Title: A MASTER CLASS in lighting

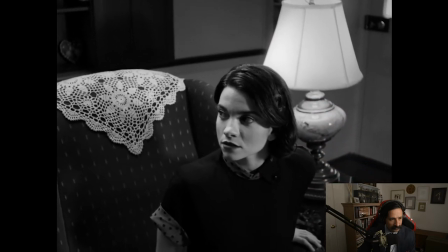1467s Restless. Restless how? They stopped eating their meals.
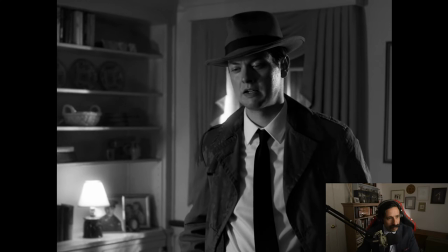1474s Demanded only Miss Barton's famous cakes. The hospital staff eventually gave in, sent someone in with a cake.
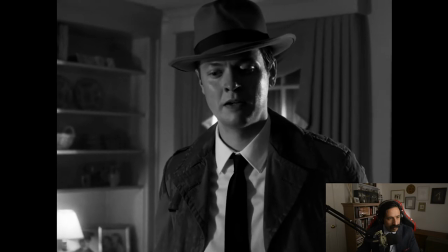1480s They would have starved otherwise. But the moment she entered their cell, well...
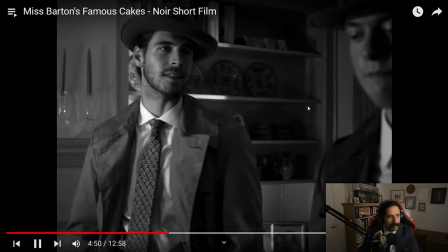1486s They slit her throat, ate the cake, then escaped.
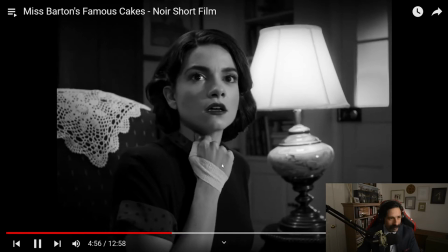1494s
And what they're doing is... remember, this is all from her perspective.
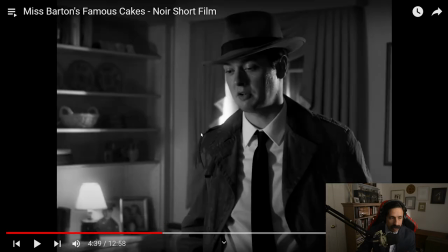1503s
So this push in on him is creating tension for us, right? Remember, the close-up is the most powerful shot, emotionally powerful shot that you have in your arsenal. So you want to use that at the most important moments.
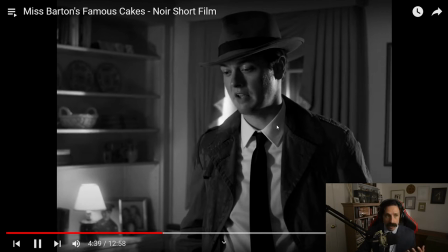1519s
And so as we're hearing about the story, staff eventually, every turn of it is where it's getting more intense.
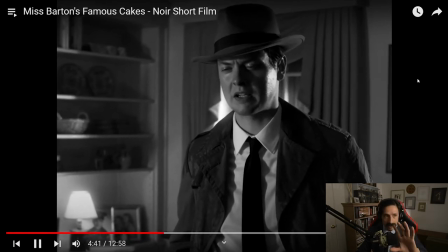1526s
So knowing where that push needs to hit.
That would have starved otherwise.
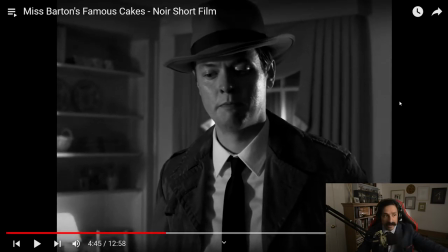1533s
The music's building and it passes to the other character as he's going to deliver the punchline.
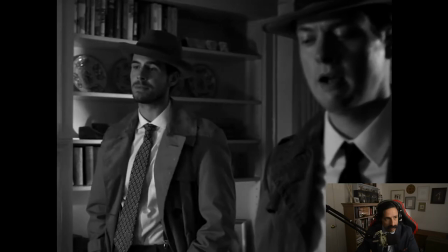1538s The moment she entered their cell, well, I slit her throat, ate the cake, then escaped.
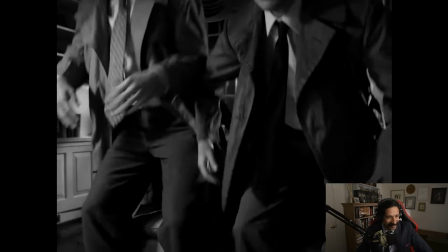1551s When? 2 days ago, ma'am.
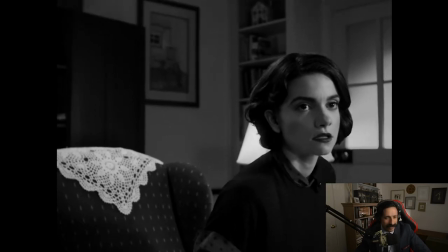1557s
Love that sitting together. It's perfect.
We should have come to you sooner, but we're just putting the pieces together now.
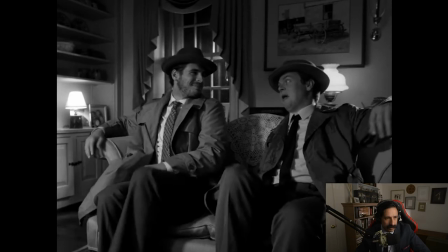1565s Well, can't really blame him, though. Taste of your cakes will drive anyone insane.
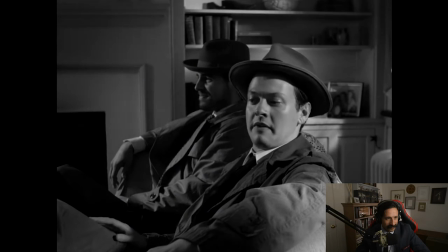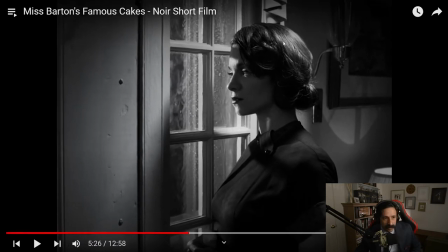1577s I've never had a bad review.
Again, look at that hard light out here.
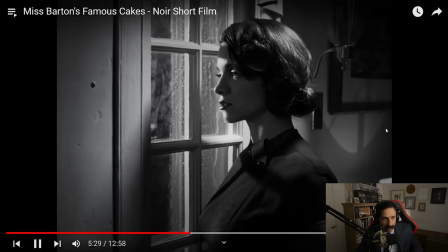1584s
Soft light up here.
Not a single one. I've won awards.
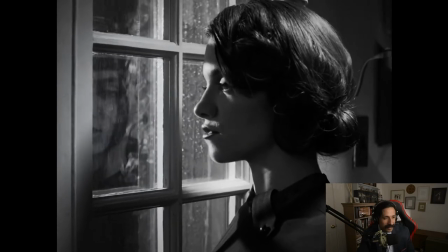1594s Been on the front page of every baking magazine.
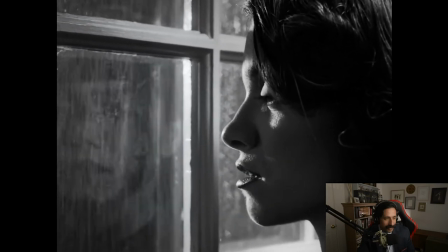1599s Everyone wants my cakes. So much so that they just won't leave me alone.
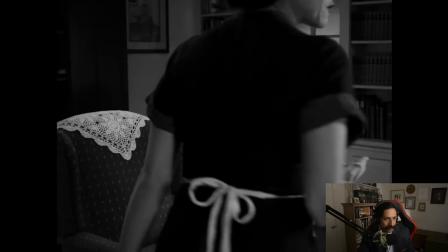1610s Now, two psychos are out there hungry for my cakes, and I've no one, nowhere to go.
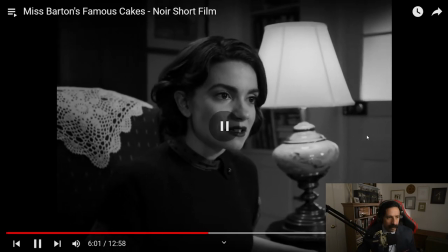1617s I don't even know what they look like.
And they're using movement of the camera also.
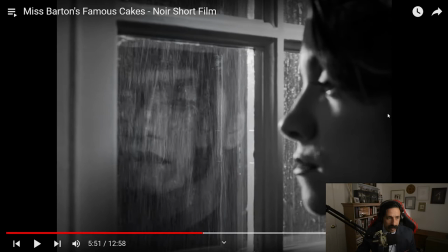1623s
There's multiple ways to build that tension. That now, slow pushing, but also the fast move with her.
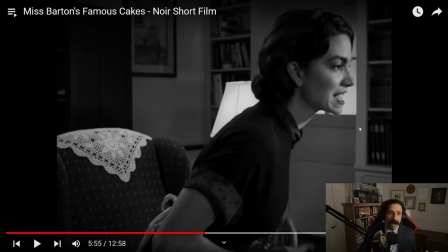1630s Two psychos are out there hungry for my cakes.
As she's getting more riled up, we're matching her emotional state with the movement of our camera.
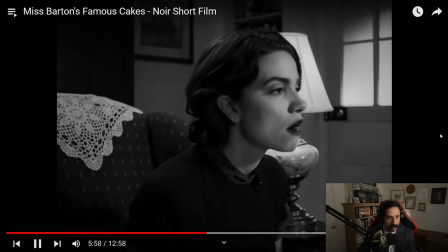1637s I've no one, nowhere to go. I don't even know what they look like.
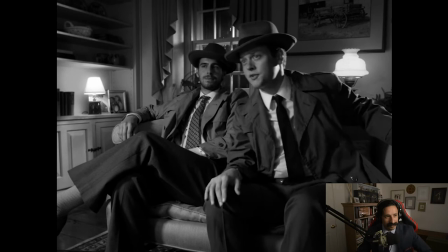1645s Well, they've been seen around town asking for your address, and they've been reported to be posing as
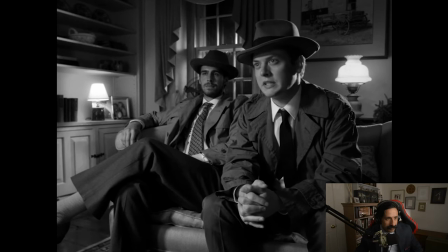1653s two detectives.
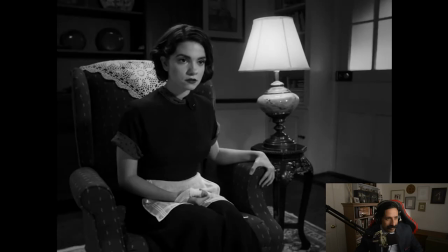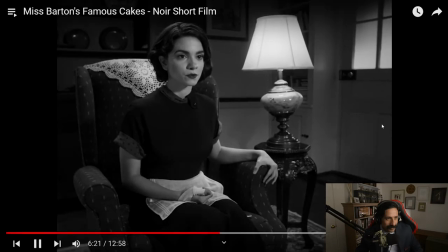Did you see what they did?
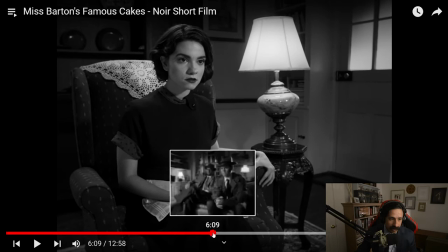1671s
They removed the music. They let the moment settle into her.
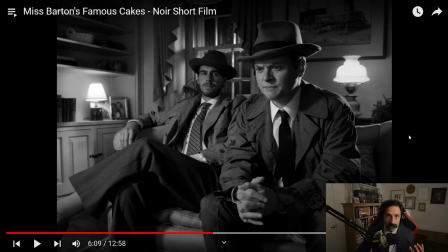1678s
We are feeling this moment with her. It's settling into our minds.
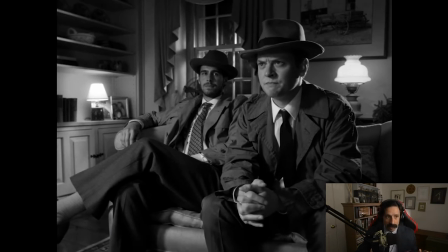1682s
No music.
The two detectives.
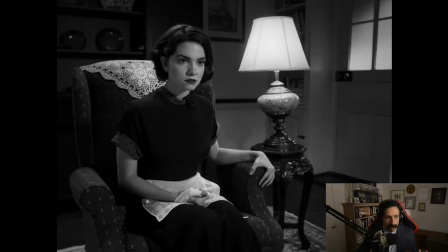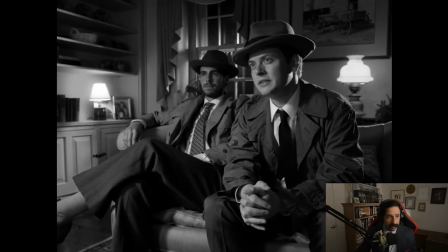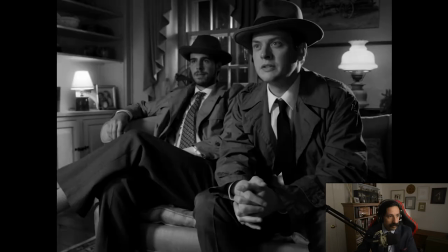1696s Two detectives? Correct. Two detectives.
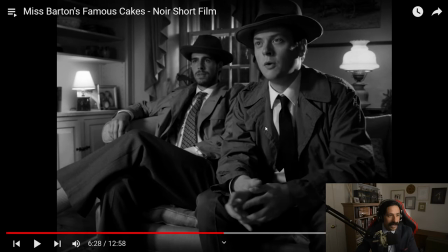1701s
Even at that, the way he had him deliver that line sounds kind of crazy.
Correct. Two detectives.